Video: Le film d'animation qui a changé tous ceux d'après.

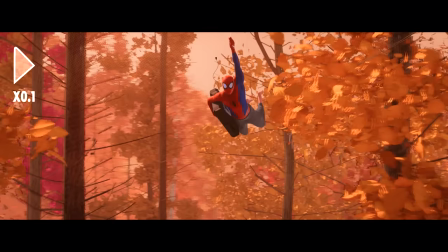Car le Spider-Man expérimenté, comme le font, il est à 24 images par seconde. Il est donc totalement fluide.
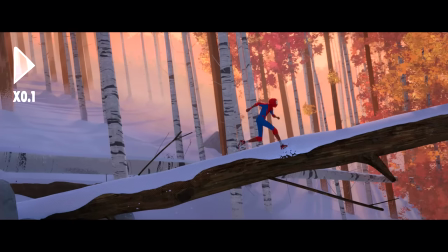Par contre, Miles, lui, il est à 12 images par seconde. C'est-à-dire que dans la même scène, on a deux éléments qui ne sont pas à la même cadence.
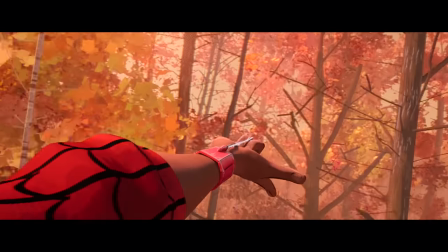Et en plus, ça veut dire quelque chose. Car le fait que Miles soit à 12 images par seconde, c'est pas du tout parce qu'ils avaient la flemme de dessiner une image sur deux.
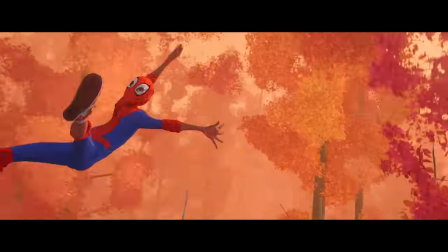Mais bien parce que, au fur et à mesure, sa cadence d'image va monter jusque 24 pendant la scène.
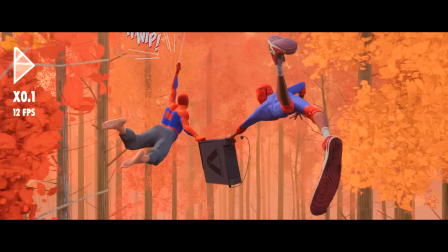Et pourquoi ? Tout simplement parce qu'il passe d'un type qui ne sait pas du tout utiliser sa toile et qui galère à avancer, à un type qui ça y est, commence à choper le truc,
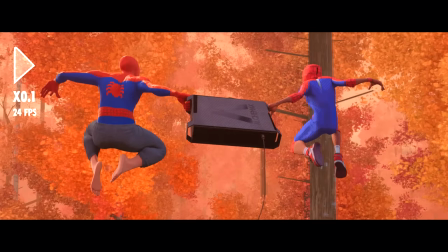commence à gérer ses toiles et à pouvoir se déplacer plus fluidement. Et donc littéralement, son mouvement se fluidifie.
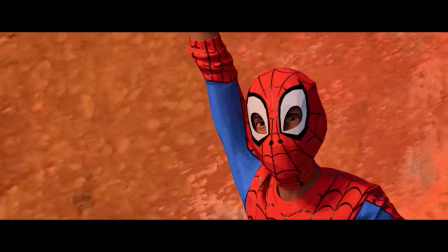Et c'est ce qui s'appelle une putain de bonne idée.
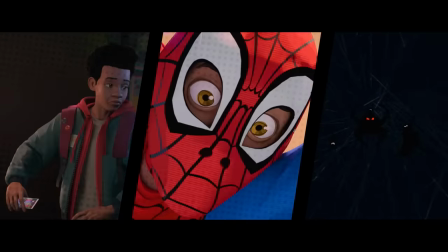Et enfin, dernier exemple, dernière bonne idée, lorsque nos trois derniers Spider-Man se présentent.
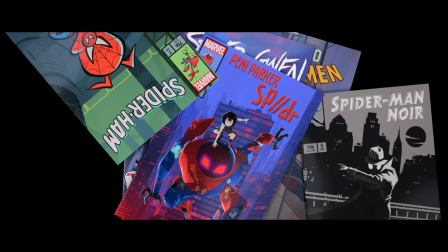Chose qu'ils font en même temps. Ce qui se fait déjà par ce motif-là du comics qui s'ouvre et se ferme, qui intervient à chaque nouvelle version de Spider-Man,
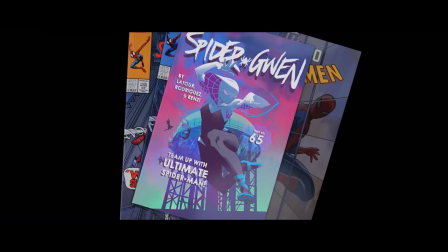mais aussi avec une astuce dont le film va tirer parti tout le temps.
Je m'appelle Peter Parker.
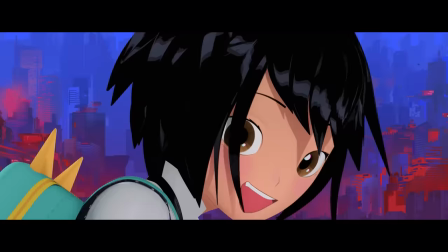Je m'appelle Peter Parker. Je m'appelle Penny Parker.
Une différenciation des univers,
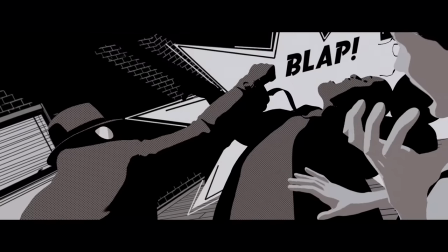rien que par le visuel. sur ces trois là notamment on a un truc hyper clair le style de dessin
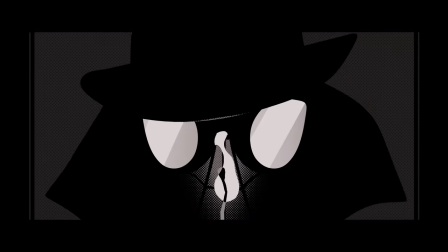c'est con à dire mais c'est hyper malin tu as le spiderman en mode film noir dès qu'il arrive c'est noir et blanc c'est pour ça
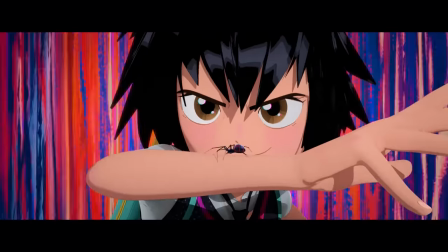qu'il ya le gag avec le rubik's cube par exemple tu as celle à fond avec les animés japonais avec toutes les mimiques et les expressions
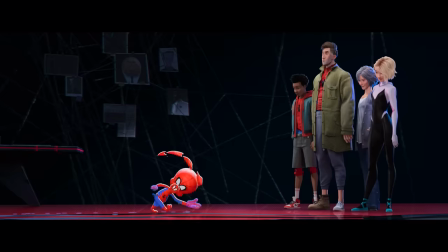faciales qui vont avec et tu as même le cochon du dessin de base spiderman avec tout le temps des bruitages un petit peu dessin animé cartoon,
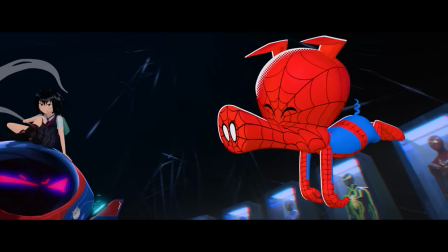mais ils ont tous quand même une vraie profondeur.
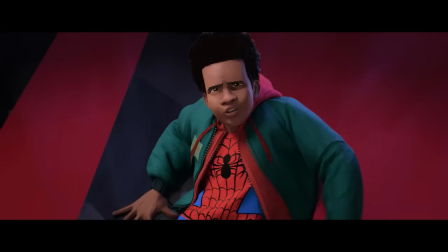Et ces styles de dessins là, c'est pas gratuit, ça sera exploité même par exemple dans des scènes d'action.
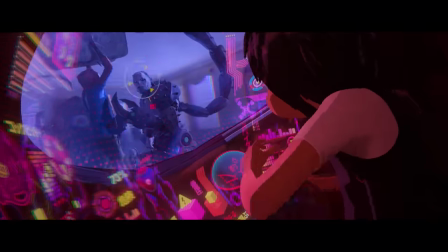Rien que ce saut là qu'elle vient de faire pour rentrer dans son robot, si c'était pas en animation mais dans un film live par exemple,
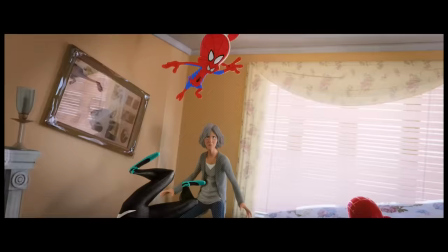ça rendrait beaucoup moins bien je pense. Et en parlant de ça d'ailleurs, vous l'avez repéré ?
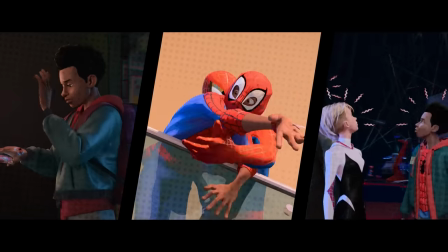Ce qui réunit ces trois scènes ? oui non bon déjà elle ne serait pas possible chez disney parce que pour reprendre le deuxième exemple
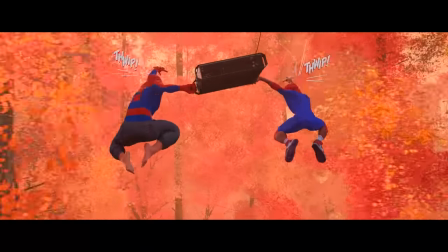une cadence d'image en roue libre qui change selon le personnage et bah
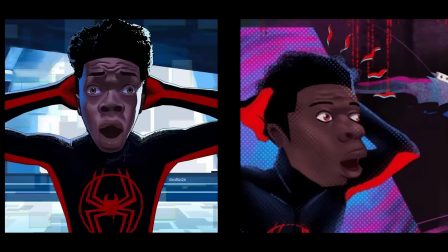ce serait carrément dégueulasse dans un film disney comme je ne sais pas moi le superbe
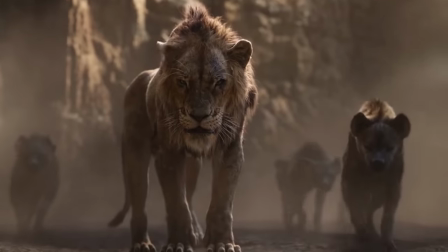remake du roi lion
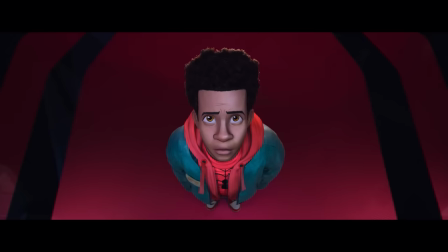incompatibilité totale avec leur grande quête de réalisme on en parlait tout à l'heure quête qui n'appartient
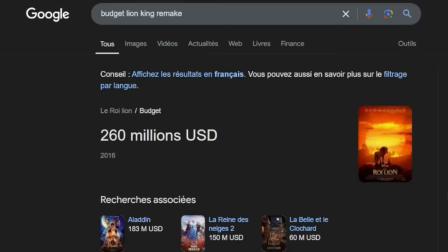d'ailleurs qu'aux gros studios car c'est en grande partie leur budget stratosphérique qui leur permet une telle qualité de rendu.
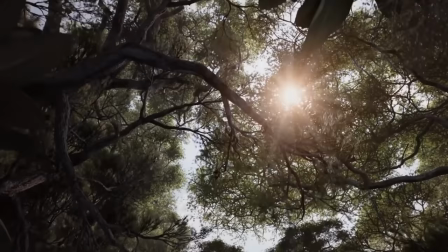Mais à force d'imiter la vraie vie, on atteint un point où on ne peut même plus s'en rendre compte de la différence.
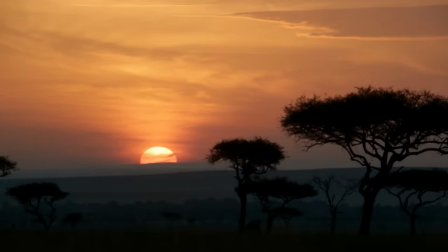Enfin là, vous sauriez dire si c'est vrai ou en animation ? Même les défauts et les limitations d'une caméra, une vraie, ils sont reproduits, à tel point que les équipes se restreignent dans leur choix de mise en scène pour coller à cette esthétique réaliste.
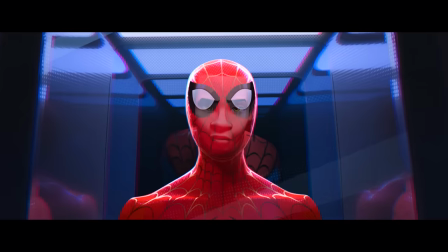je vous poserai donc la question et je crois que les types qui ont fait spiderman se la sont posés aussi est ce encore un film d'animation
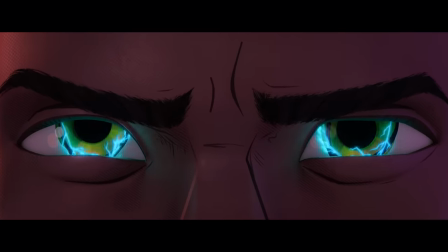et je crois bien que chez sony ils se sont dit que bah non c'est pas ça l'animation personne nous a forcé à faire du réalisme comme
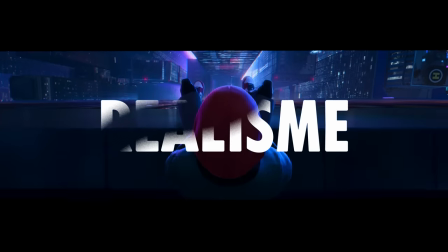ça il faut arrêter de se retenir elle est pas là la force du cinéma d'animation et ça ils l'ont rappelé à tout le
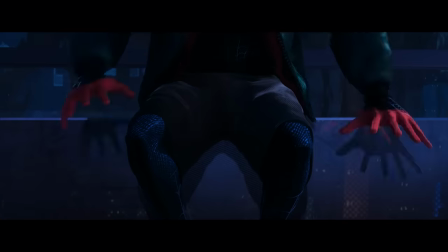monde